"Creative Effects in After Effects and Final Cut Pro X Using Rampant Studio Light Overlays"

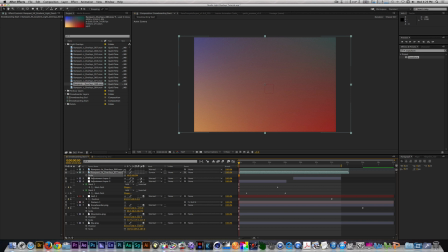(12:40)
Right now we can't see it because we have another light overlay on top of it, but once we change its scale and blend mode, then we should see the light overlays with our composition. So I'm going to select light overlay 0.80 and change its scale to 50. I'm going to change its blend mode from normal to soft light.
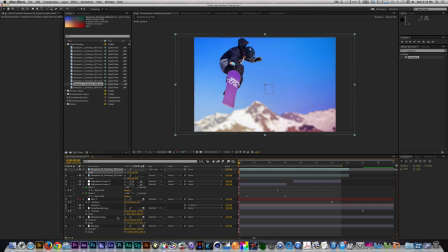(13:03)
Before I render this, I'm going to select my two position keyframes from my snowboarder. I'm going to drag it so I don't see the very first keyframe at the beginning of the composition, so that he's already in motion once the animation starts.
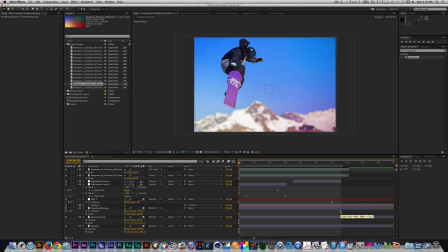(13:21)
I'm going to push the distance of this keyframe a little more, just so it's more slow and subtle. I'm going to render this real quickly, and I'll be back with you in just a second.
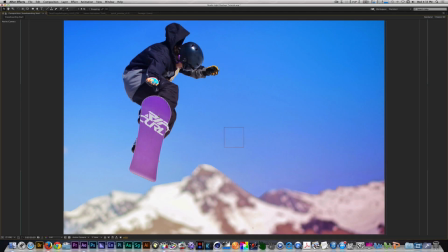(13:38)
Now if you've taken the steps I've taken, or have gone a different path, path, you should have something that looks like this.
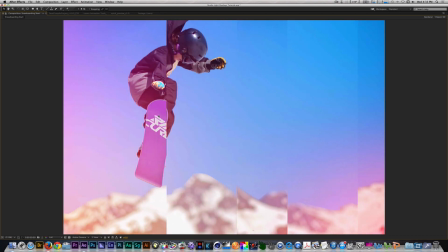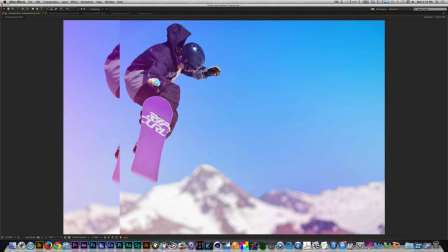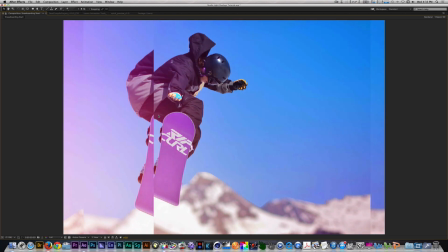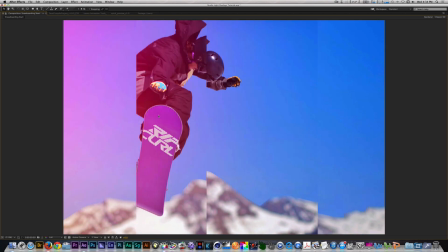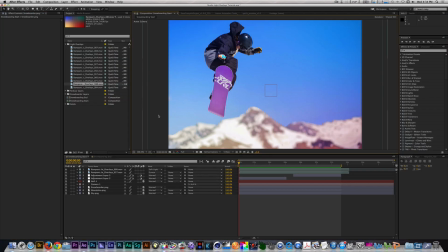(14:25)
As you can see from these examples, StudioLite Overlays has a lot to offer. These are among my favorite Rampant products to use thanks in part to their subtle ability to blend into anything you use them on.
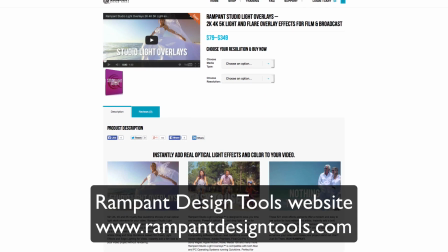(14:39)
You can learn more about this product and other products by visiting the Rampant Design Tools website here.
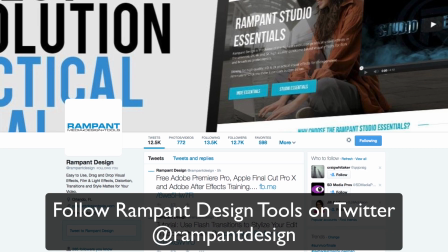(14:48)
You can also keep up with Rampant Design tools by following them on Twitter at RampantDesign.
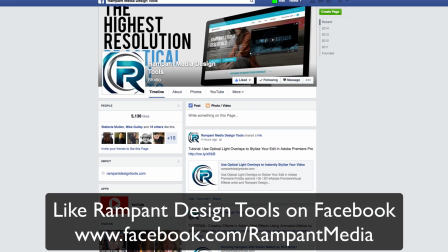(14:59)
Feel free to like their Facebook page as well.
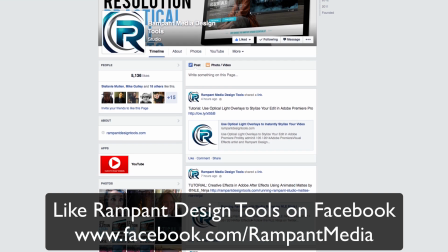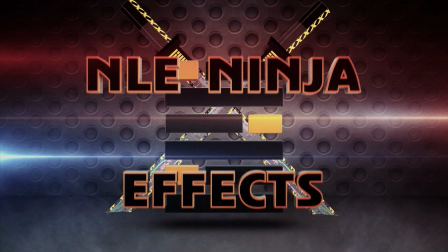(15:09)
I'm the NLE Ninja with NLE Ninja Effects asking you to stay creative and run rampant.